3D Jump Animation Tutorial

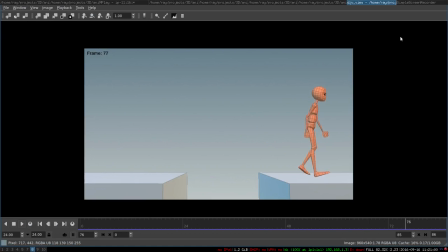5s
hey everyone so I have just completed one of my first animation exercises its goal is to learn the foundations of body dynamics as you can see it's just a character a jumping over the gap it's pretty simple and
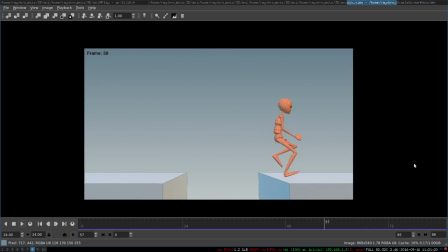22s
I thought that I will make a very short making off about it to just show you my process basically I have started with creating a key poses.
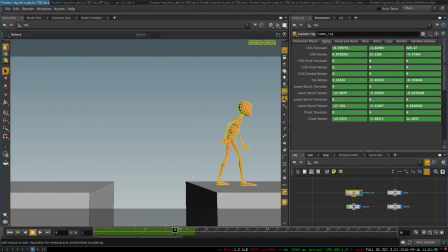37s
So just in a few consecutive frames, I have blocked out my animation, I have set up the key poses that the character will need to go through to accomplish the motion.
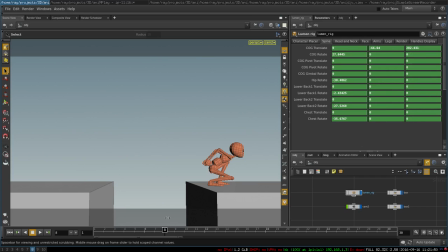54s
The key here is that all poses should be clear and have a clear line of action. they should have a nice silhouette and be appealing so I did my best to make them look nice and cool and the fewer
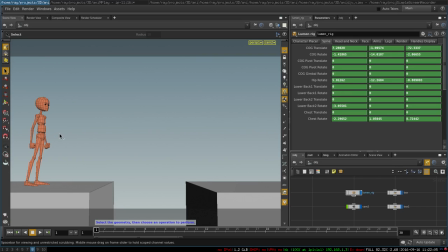70s
of basic poses you will have the easier it will be to animate and you can always add details later so basically here a character is just standing at the beginning of the animation the next pose is that he's taking a step and
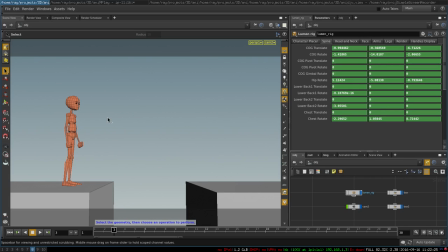89s
you know in his preparation to jump then he so he crunches down in so-called anticipation so before you create an animation you want
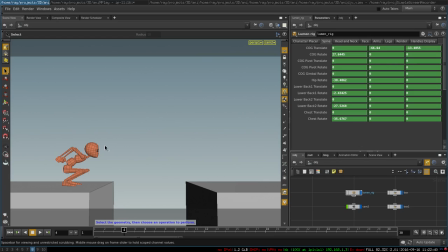104s
to create a pose where character moves a little bit in the opposite direction it helps people to anticipate what motions what motion is going to come next and the next pose is when the character lifts off the ground
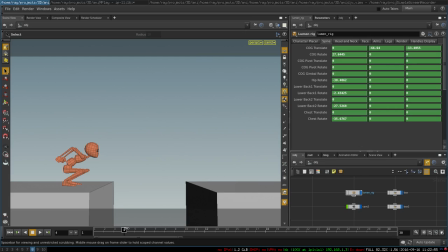120s
as you can see like a spring here he just expands his body and there is a clear line of action there is a little bit of reversal of line of action like here he is like a C shaped like so all crunched down and curved and here
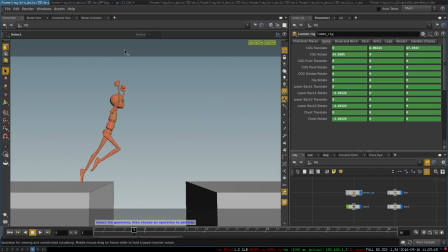139s
the line-of-action is a little bit reversed and there is a high contrast between those poses and also silhouette
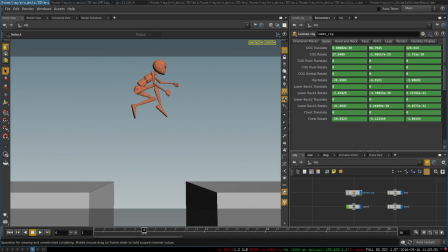152s
is pretty clear and the next pose is the character being at the top of his jump position and the next pose is when
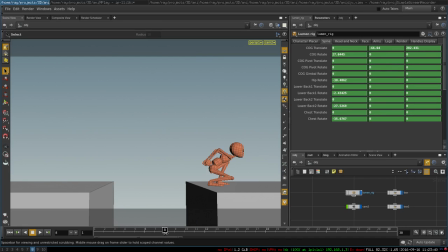166s
his leg first touches the ground the next one he is crunched again and then he is gradually standing up taking one more step and that's it that's all of our poses so this process is called blocking so basically setting the
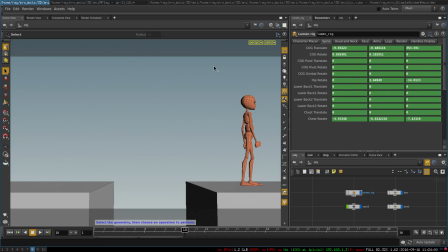186s
necessary keyframes for our animation next step is to figure out the timing for animation
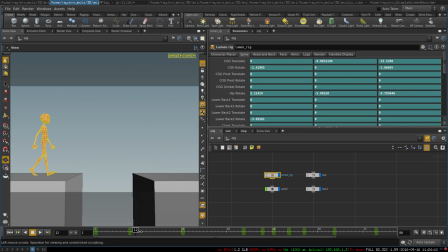192s
and here what you do is to just take these key poses and spread them around in timeline and basically you just try to make the timing make sense
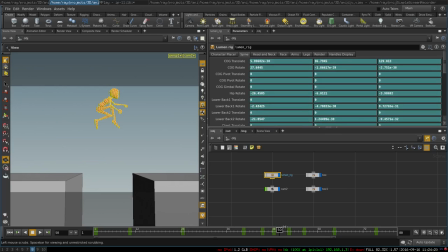206s
to make it look reasonable and at this step of the animation
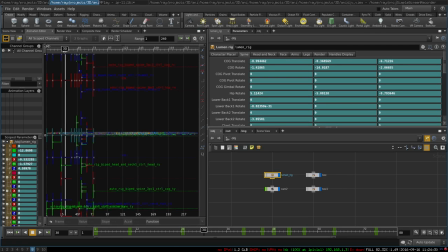212s
what you want to do is to select all the curves and set their interpolation their function style to constant so basically it will not interpolate
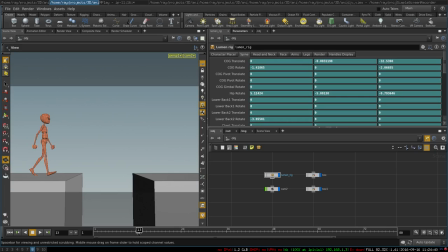226s
between poses so it will just be this kind of a block animation and that allows you